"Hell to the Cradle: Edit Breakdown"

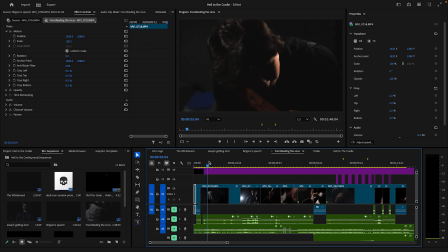(28:49)
It was a bit weird. So we have him rip it off, and then we have this. Technically, his hand going down here is meant to go back to this shot, but this is something you realize in editing. Sometimes your intention of, oh, this shot was for this, never really lines up, and sometimes you just have to change around. And the thing is, it works, because it goes from this to like this.
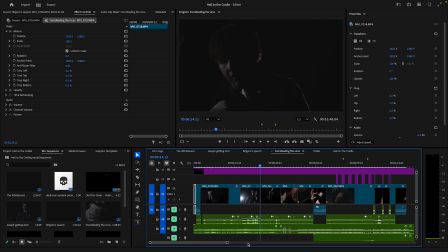(29:08)
Now, there's definitely a bit of a motion problem. Something when you shoot and edit is you want to always have motion carryover. Like, if you're just doing one shot like this, like, oh, okay, I want you to go and grab his mask and pull off the mask, never just say, oh, go and grab it. Always say grab and pull.
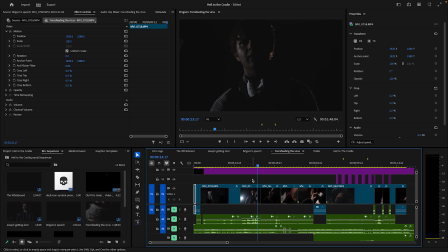(29:24)
And this is a mistake I actually made with the shot, I didn't say that, but always get them to do the full motion, because then it allows you to then carry it over better into the next shot. As you can see here, it just works a lot better. But yeah.
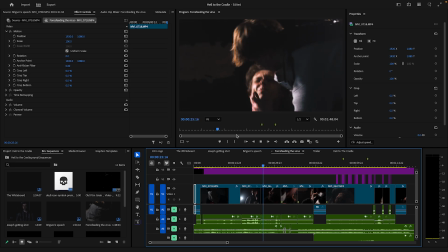(29:41)
But then we have this pull-up shot where it kind of pulls up to there, and it again works well. Go for it usually. Try to harshly sounds. And then here is where a lot more of the bread and butter came from.
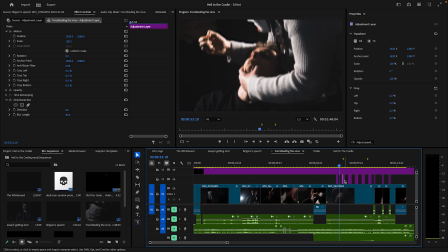(29:53)
So there are these look like solid blocks, don't they? But if you zoom in, they are actually over 175 of those micro jitters, and all of them are different because they've slowly ramp up to get more and more stronger.
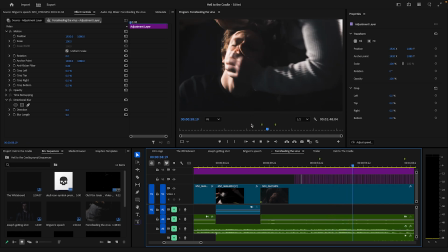(30:09)
As you can see, this took me too long. But you can see it starts getting stronger and stronger, and it also has these little micro moments where it's even stronger than it's meant to be. Like there, for example, it like kind of bursts out a bit for a second and then kind of calms down but still stays the same pace.
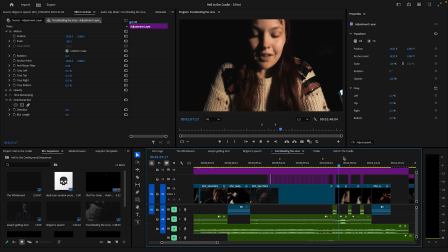(30:26)
And then it kind of, here it matches into, and yet again we're using these little like blur transition effects again throughout this. And this is actually where I first started using them. I actually used them here first before I used them in Briggs and Speech, but yeah, I thought that was fun.
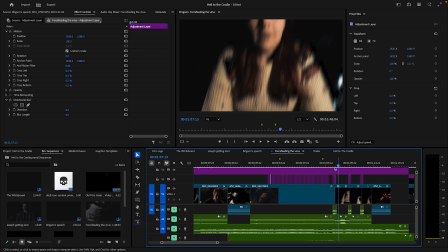(30:41)
And the other thing is, I think one of my favourite effects here is this scream punch out. So this is actually zoomed in and it screams and like kind of very subtly pulls out again. And yet again, it's subtlety. It's all about subtlety. There's a lot of fucking keyframes in this for all the blurs. And there's also additional camera movement too.
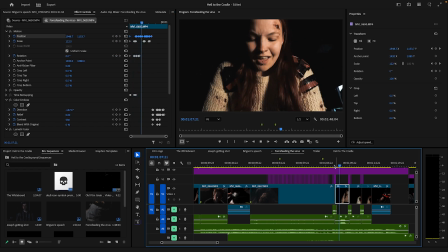(30:58)
Yet again, following the inertia, like it goes up and down. A lot went into just these shots alone. And it was really because these were like the standard shots. I also have this color emboss effect that's very subtle. So if you see, she kind of goes all crunchy for a second there. Like there, she goes a bit crunchy for a second.
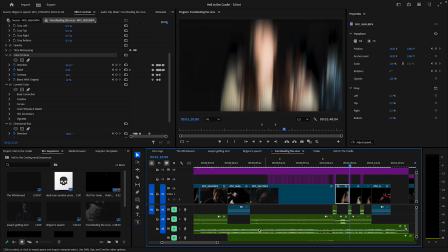(31:18)
And yeah, again, it's just to add more sound effects. And here again, we have these little micro jitter transitions. It goes bam bam and then shoo.
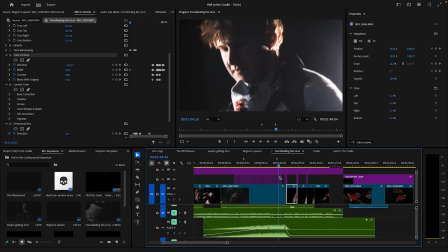(31:28)
But yeah, the audio escape. So we have. I thought, okay, what would match this?
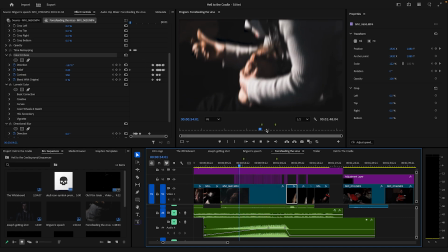(31:35)
What would match this? And I had an idea of like, wait a minute, what if? So I want it to be like this constant blah blah blah blah blah, blah sound.
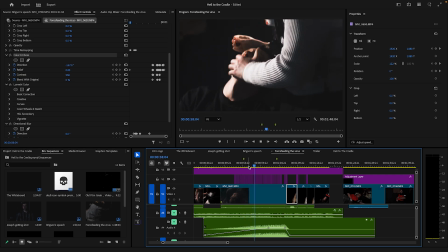(31:41)
What makes a constant blah blah blah, blah sound?
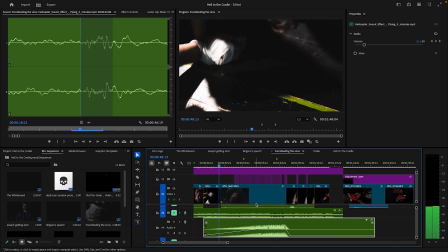(31:47)
A helicopter. That's what makes that sound. So I got a helicopter sound, and then just slowed it down,
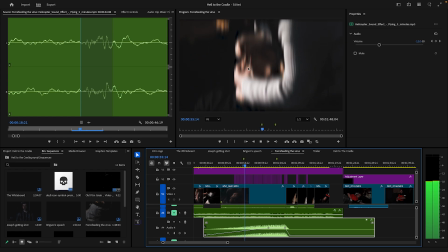(31:56)
and then added that onto it, and it works really well. I was quite happy with that.
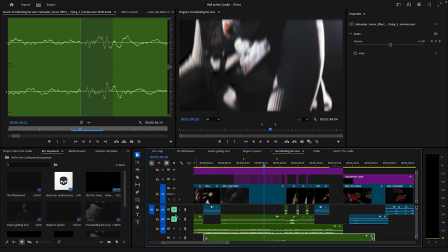(32:04)
It sounds a bit goofy like this, but if you turn on everything else, then it cleans it up a bit, and then it's not as like noticeable. It kind of sounds like a really rapid heartbeat, and I was quite happy with that.
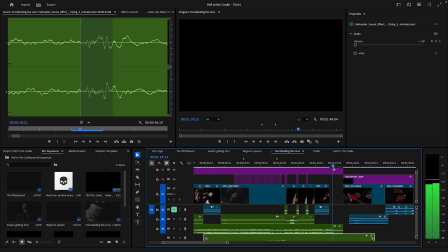(32:21)
Then we have this kind of like brief cut, and then we kind of come back to this section here.
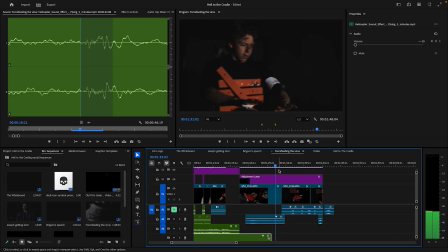(32:26)
It's actually like a bit of like an after credit scene in a weird way. I actually forgot I had this, but this is when Darren turns. Interesting thing here is, so obviously he's got his screams, his normal screams,
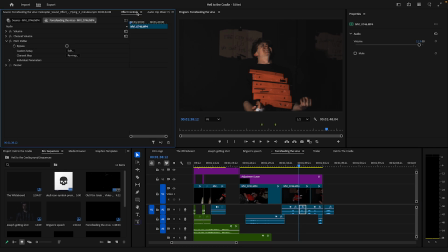(32:40)
but then what I did is I put over a pitch changer, and then I just set it to Dark Lord and adjusted it a bit, and this makes him sound like a crazy person.
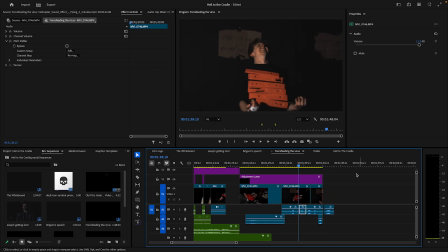(32:56)
And I thought that really just worked, because I felt like I didn't really show the zombie part of it, and I forgot I had filmed this, so I was like, okay, might as well add this in as soon as possible. And it worked. And actually, a little fun thing here is this audio clip here is actually cut from here, and just put here again, and changed a bit.
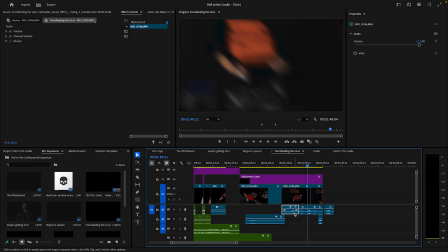(33:13)
And it's the same for this bit. This bit here is actually the same as this bit, I just dragged it over, slowed it down, and added a picture onto it. It's really all smoke and mirrors all the time. But yeah.
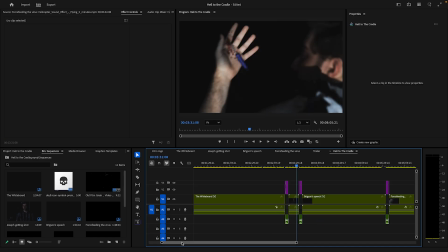(33:26)
And then eventually what that is it culminates in this, which is kind of everything put together.
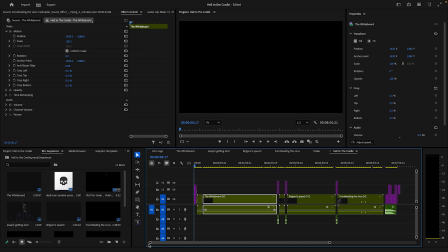(33:31)
Basically you can just drag the sequence straight in and it puts it straight in. And this is where, but I actually did something, and then you have an intro here, but this is actually where I did something quite interesting.
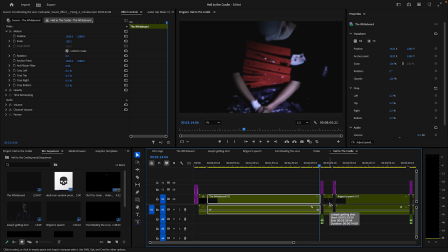(33:40)
So the problem I had was, in between each thing, it was like, okay, what do I do with the in-between sections? Originally, it would just be like scene 2, and then scene 3. Well, then Harrison said to me, thank you Harrison, said to me, make it a bit more interesting, make it feel like a bit more connected, make it feel like the kind of intro to here,
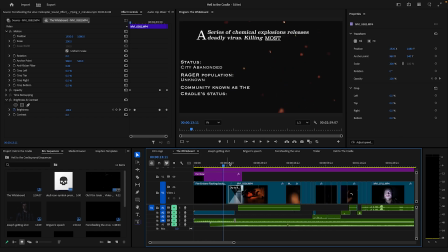(33:56)
right? And I was like, okay, that's a good idea.
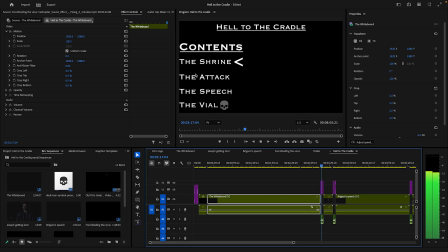(33:58)
So what I did was, I added this like contents table effect, which was so cool. I was so happy with that, and every time it cuts in between, it just like I love it a lot.
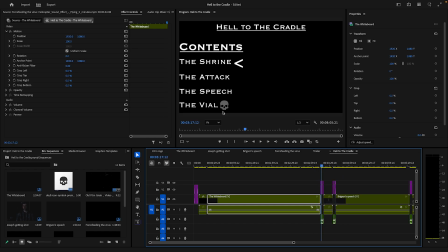(34:14)
It's so subtle, but it works. And the vial, which is the one where he dies, has the skull on it. Very, very, very funny thing here, this sound you hear in the background. So I was like, when I made this contents table, I was like, I heard something in my head. I heard a sound effect or like a music.
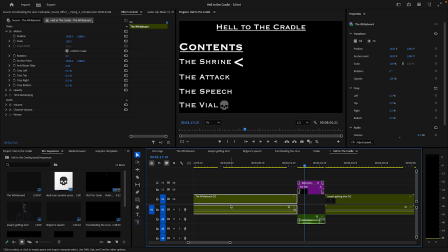(34:34)
I was like, okay, this would work perfectly with this. And you know when you recognize the sound, but you're trying to remember where it's from? I was thinking, I was like, where is this from? Where's this from? And I was like, oh my god, I know where it's from.
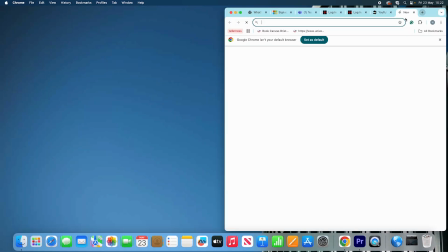(34:47)
I know where it's from. It's from this.
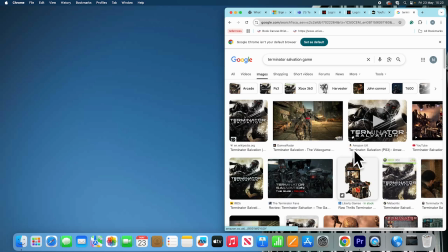(34:55)
It's from the shitty, like the shitty 2009 video game that I played.
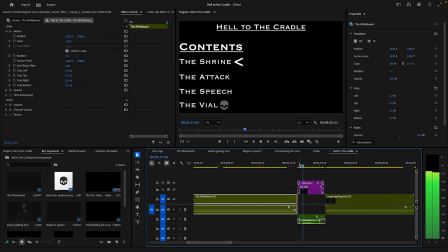(35:03)
And I was like, I couldn't believe it. I couldn't believe this is where it's from. So basically, this is the loading screen sound effect for Terminator Salvation, the game. This game sucks, by the way. I bought it, I played it, it sucks balls. But I was like, I can't believe that this is something that's made it into my work.
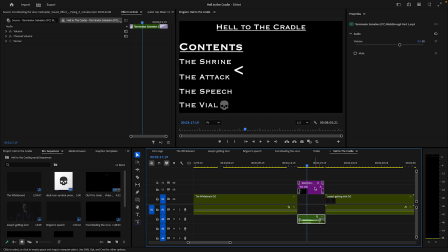(35:20)
And that made me laugh so much. I was just like, I couldn't believe it. I just thought it was so fun. It's like, someone watching this is never going to think he's using the loading screen sound effect from Terminator Salvation, the video game.
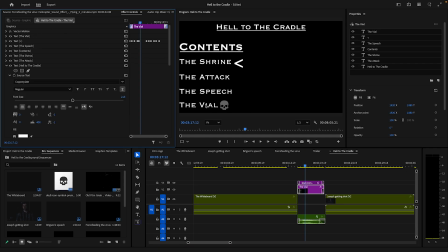(35:34)
The actual like thing here, so originally these were actually just called Scene 1, Scene 2, Scene 3, Scene 4, but now I changed it to like actually have names and I made them the something, the something, the something. I thought that'd be interesting. Yeah, again, these are quite static, but this little arrow thing is animated and it's eased in and eased out.
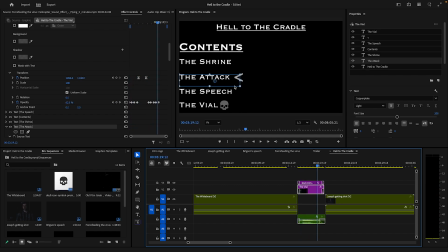(35:52)
Like it's not harsh, it actually eases in and out. Which is great. It's just a setting. You can just go to temporal information and it just does it for you. It's great. It also has a little bit of a blinking effect. I just thought it'd add a bit more to it. If it was just kind of static, it wouldn't do much.
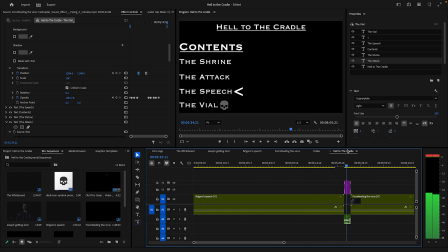(36:09)
But basically, I added this in between all of them, and then when it gets to the vial, the skull actually blinks with it too. Because like, why not? Yeah, again. I loved it. I was so happy. I also in the beginning have this little message here.
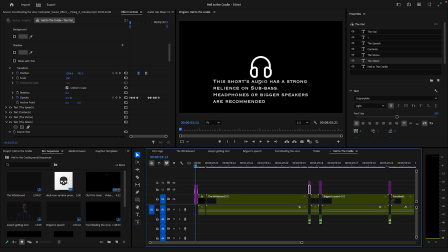(36:27)
Basically, because the problem is this entire film has so much sub bass in it. If you've been watching this without headphones, you probably have not heard any of the background music, and that's not because my audio mixing is bad. It's just because it's a very sub bass heavy background sound effect. It makes it so you need to have space to hear it, like physical space within the speakers.
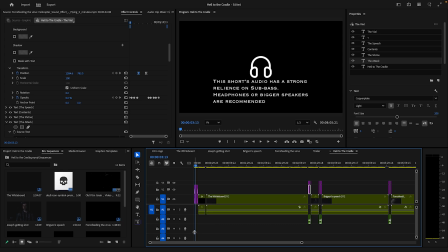(36:44)
Your phone speakers should be okay, but smaller speakers like screen speakers are just not going to work well because they just don't have the space within them to have that physical bass. So that's why I said headphones are recommended. Instead of people watching it and be like, hey, the audio in this film sucks, they'll actually understand, okay, why it's like how it is.